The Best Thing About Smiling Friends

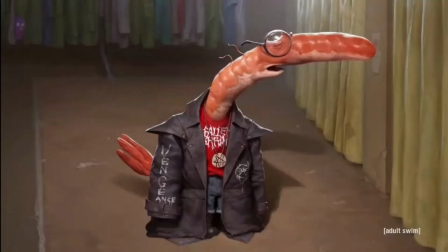And without any dialogue, it tells us that this guy that they're going to see lives in a pretty rough area of town.
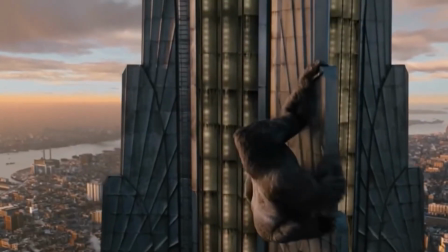Now let's talk about scale quick. When you have a giant character in your series or your movie, it's important to remember scale. A giant monster is cool, who doesn't love a huge boy?
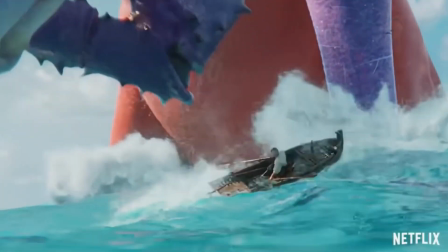But if there isn't something else that's familiar to a person in the shot to compare it to, then there's no way of telling how big a character or object is.
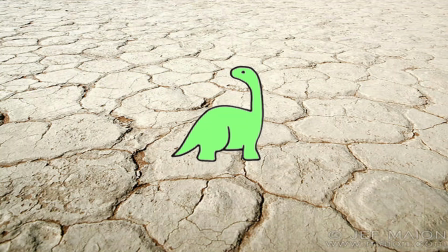For example, look at this dinosaur in the desert and tell me how big it is. Pretty difficult right?
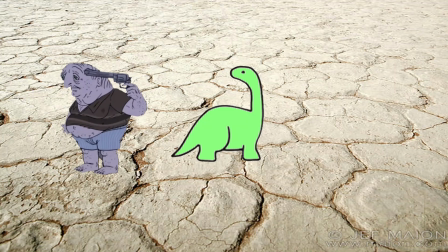Now if I add a little dude in there, you now instantly get an idea of how big this dinosaur is.
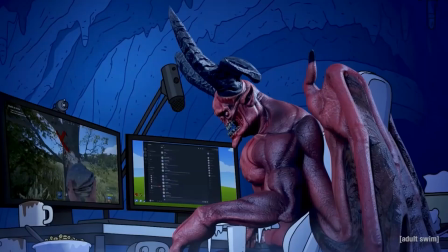So when Charlie is talking to the devil who is a massive bloke,
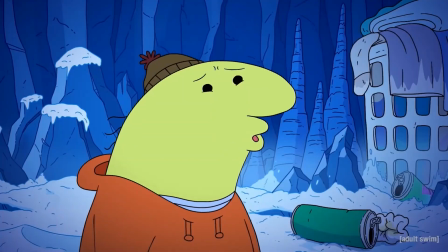it would be easy to forget he is as big as he is if it weren't for this huge laundry basket and cans behind him.
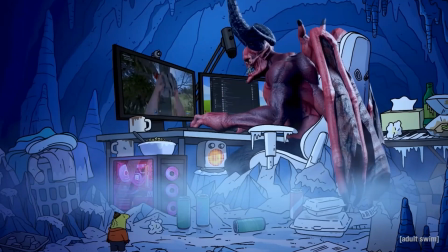Also the establishing shot shows both of them together, making Charlie look like a widdle old fella.
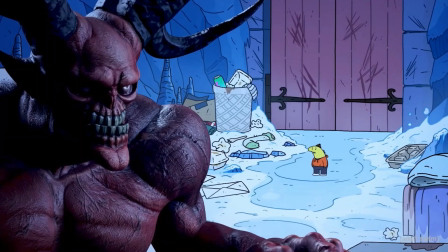When we switch back to the Devil's perspective, looking down on Charlie, the true massiveness of the props is revealed, as Charlie is in the centre of them.
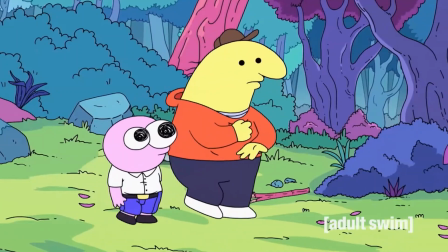If he weren't shown in this shot then all of these items would just look normal sized, but because we've had a whole season prior of getting to know Charlie's size compared to other characters,
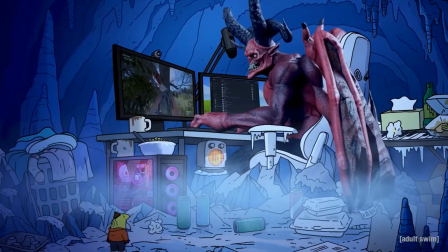it makes us realise how truly big this Satan man is. So going back to a show which I think has very little creativity, especially in terms of its background art, Netflix's Farzhar, what I'm going to do is do a little kooky crazy experiment to compare the background art of both Smiling Friends and this show. Combining two things which just everyone loves, awful animation and maths,
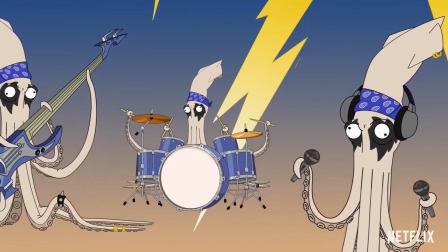I'm going to pick two episodes from both Smiling Friends and Farzhar and see how many different backgrounds there are.
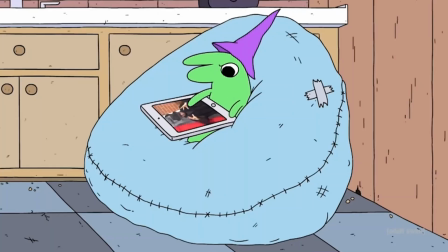And this includes different angles of the same background, basically if you have to draw it differently then I'm going to include it. And to be fair, I'll be using a random wheel, oooh exciting. I feel like this video is just turning into another Farzhar hate video. Okay, so for smiling friends, we have the pilot and the enchanted forest, so let's see what we get for Farzhar. Oh god, I really don't want to watch Farzhar. This video better get a million views for the experience I'm about to go through, Jesus. Okay, so for Farzhar, we have episode 5 and episode 10. Now it's time to compare.
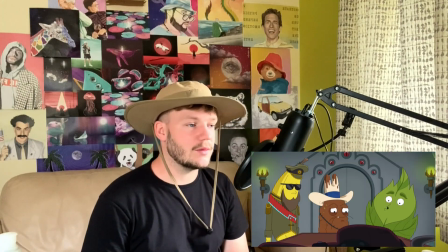Jesus Christ. This is so much more worse than I thought it was going to be. This episode is literally about shit people. Literal shit people. Round 1.
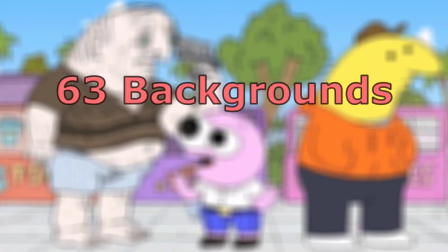So in the Smiling Friends pilot, we have a total of 63 unique background drawings in the space of 11 minutes,
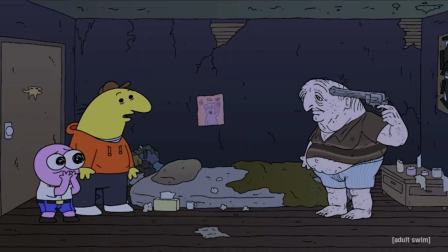which works out to about 5.7 backgrounds per minute. Look at how many different perspectives we get of Desmond's room alone, I mean they only spend about a minute in there?
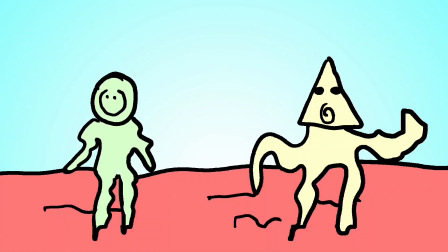They could have easily let this scene play out with a simple shot of them all standing in the room and then zoom in on the characters when they're talking, but no they really go the extra mile.
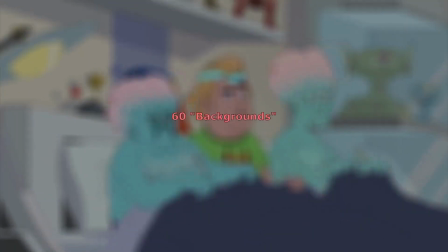And in episode 5 of Farzhar, we have about 60 different background drawings across 25 minutes. I should be taking off at least 10 for this abomination of a scene.
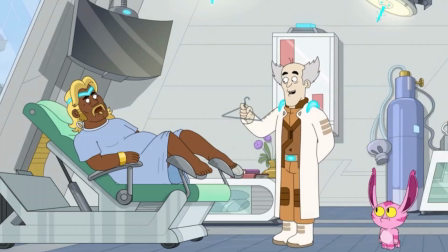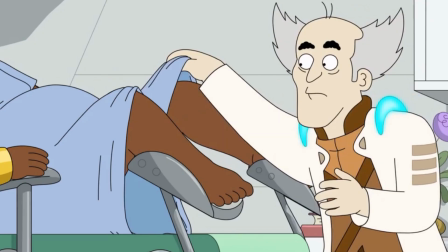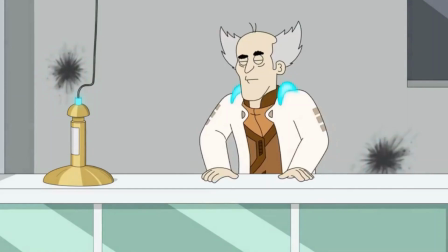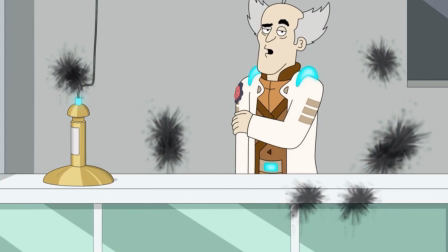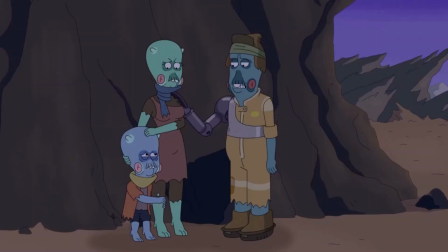Now this works out to about 2.4 backgrounds per minute, I don't think in this whole episode or show you ever see any of these characters from a different angle,
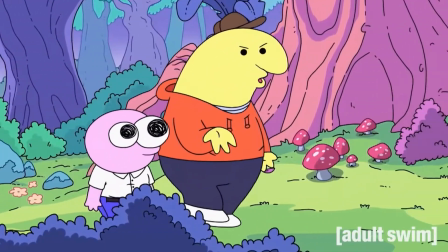it's just front view with the character slightly off centre. Next up for smiling friends is episode 6 where Pim and Charlie run off into the enchanted forest to cheer up a princess,
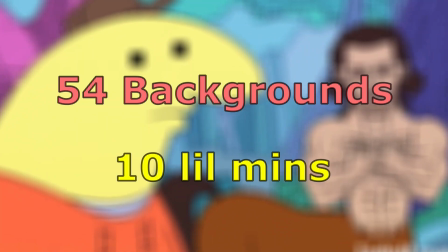and we get a total of 54 unique background shots across a run time of 10 minutes, which works out to about 5.4 backgrounds per minute.
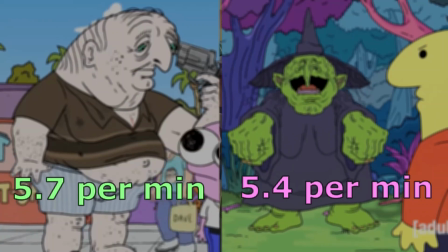So, there's a few less than the pilot, but the backgrounds in this episode,
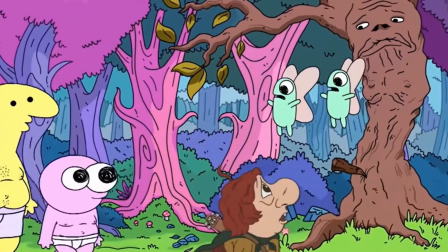in particular the throne room and the enchanted forest, hold so much detail and look like they took bloody ages to draw.
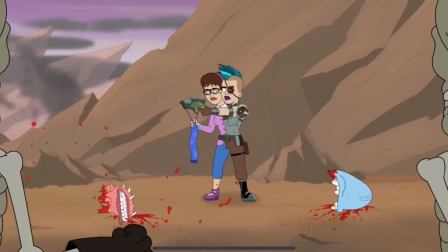And finally, we have the grand finale of Farzhar, the sweaty climax, and we have 60 backgrounds in 27 minutes.
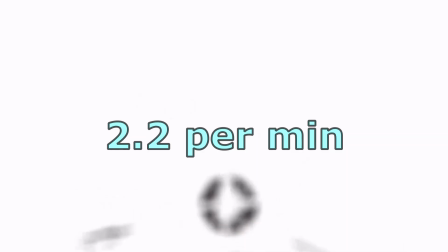This works out to about 2.2 backgrounds per minute, and they are all awful.
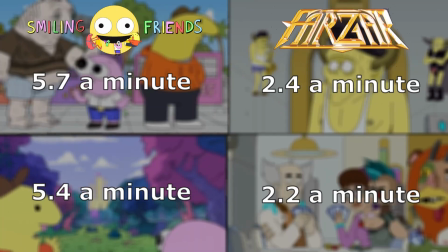So yeah, if you compare all these numbers, you can get a real good idea of just how much effort Smiling Friends puts into its background art.